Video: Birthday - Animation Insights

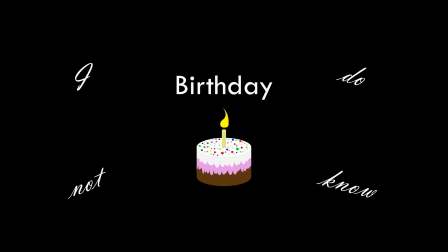So the very first chorus of this song is very calm and collected, but by the end it gets kind of crazy nuts, and I wanted it to be like a steady incline from the start to that point,
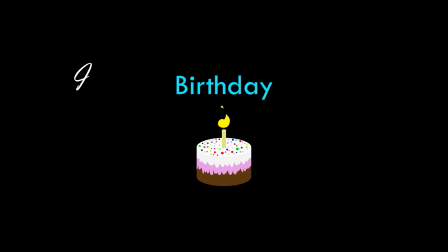and this is sort of like the first point where that happens, the shaky text with the I do not know. Also fonts. I'll talk about fonts for a second. Obviously, with the focus of this music video being the text that shows up on screen, choosing good fonts was very important.
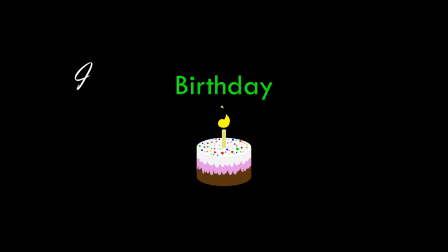I wanted the I do not know to be like sort of, I didn't want it to be perfectly easy to read, because when listening to the song, it's almost like a backup singer is singing that bit,
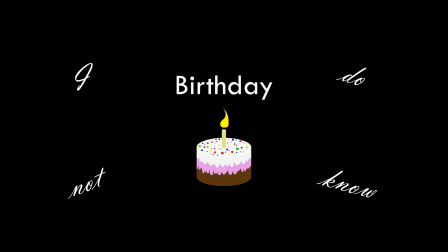and so therefore have the text sort of give that same feeling by not quite being in the foreground, and my way of representing that was to give it a font that's kinda hard to read.
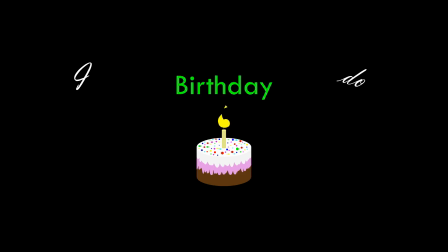Yeah, does that make sense? On the other side of the spectrum, the I do not know what to get you for your birthday text is all really generic font. It's called Mit. It's just a font that's sitting on my computer. When I was going through font, I'll get back to that. I won't take too long to get back to. One more thing to note regarding the steady escalation from
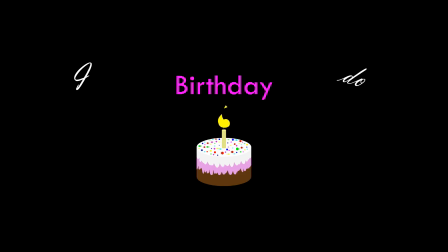calm to nuts is the I do not know what to get you for your birthday. Is the text is kind of reserved. It's like getting bigger and getting smaller, and it's moving about, but it's like not everywhere across the screen compared to how I do, at least in the second chorus. And then we got the accordion blurs
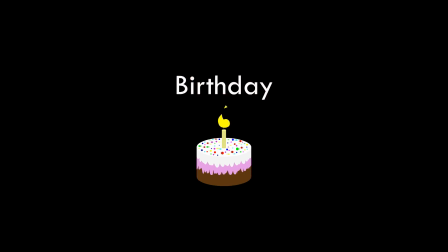signifying with the birthday text and the birthday cake like skewing crazily. First of all, that's part of the it getting crazier as the music video goes along thing. But that's also the like that was what I visualized when I heard it. And I also wanted the birthday cake to kind of be important, and like everything goes nuts, but the birthday cake kind of stays sane throughout the whole thing, except for when it doesn't.
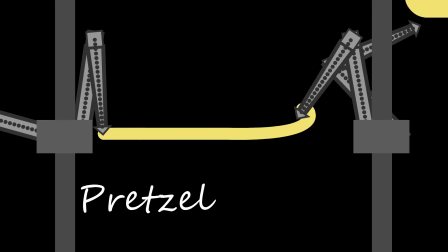Does that make sense? Oh god, the Pretzel makers. You'll notice the font here is different again.
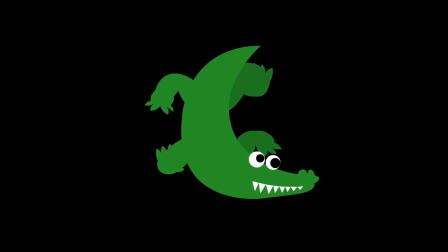I didn't mention the font during the Alligators bit, but yeah,
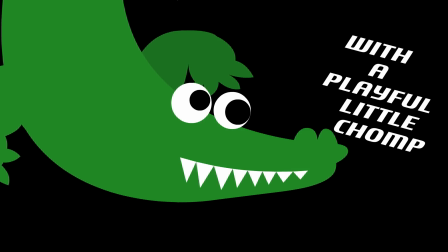that's a font that it is exclusively used during that verse,
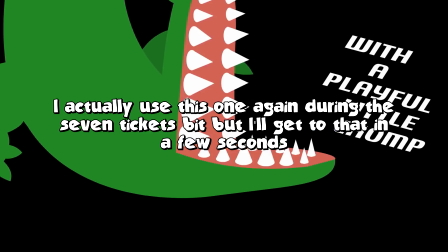and then I also have a font that's exclusively used during this verse as well.
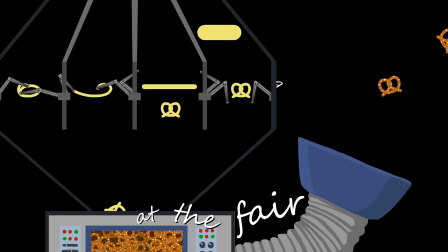The Pretzel maker was kind of an ass to make because I wanted it to be like synced to the song,
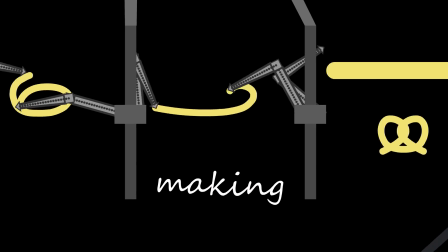but the beats of the song are not at perfect frame intervals, which means that I had to have every
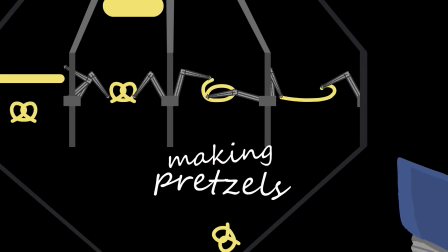single beat resynced with every single individual thing that's going on.
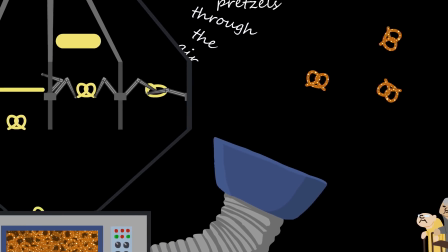Each pretzel and each pretzel maker is
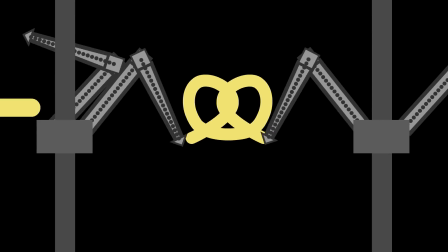slightly different based on like when everything happens in the song,
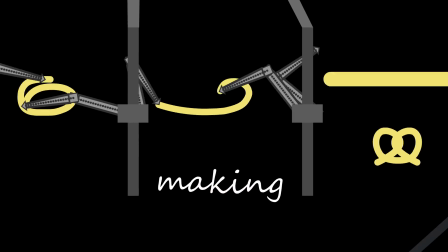and it's just slightly off, and it took a while, but I think I got it to look pretty cool.
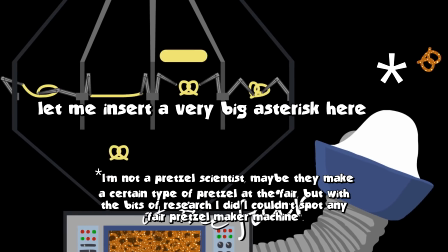Oh right, they don't make pretzels at the fair. I'm pretty sure that those are like exclusively made in like a factory or whatever.
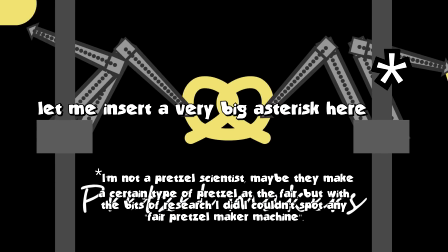I based my pretzel maker off, there's like a video about like, oh, this is how pretzels are made.
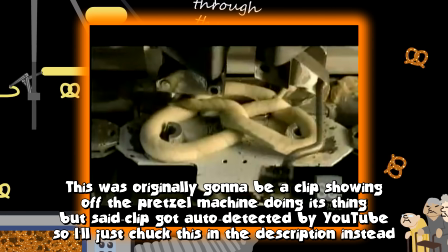And I'm like, I'm gonna analyze this video and figure out like, okay, why does everything in the video happen?
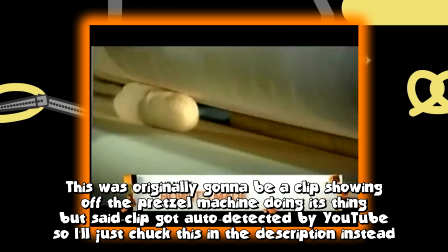Well, here's the dealio. First, the dough comes in and it gets rolled up,
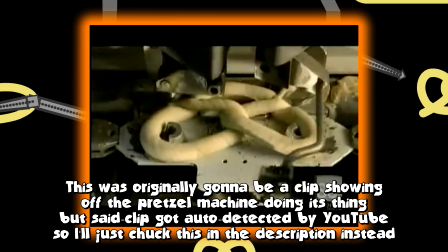and so that's why it starts fat at the top and then gets thin before going into the bit where the little robot arms twisted into a knot like that.
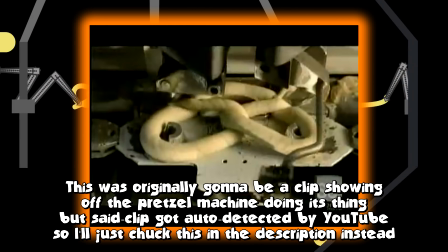Technically, my animation is wrong because the arms go through each other, but I wanted to visually represent it really simply without getting complex.
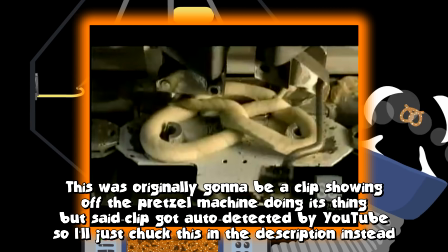The original Pretzel Maker machine uses like a curly thing where like one arm goes around the other based on this mechanism.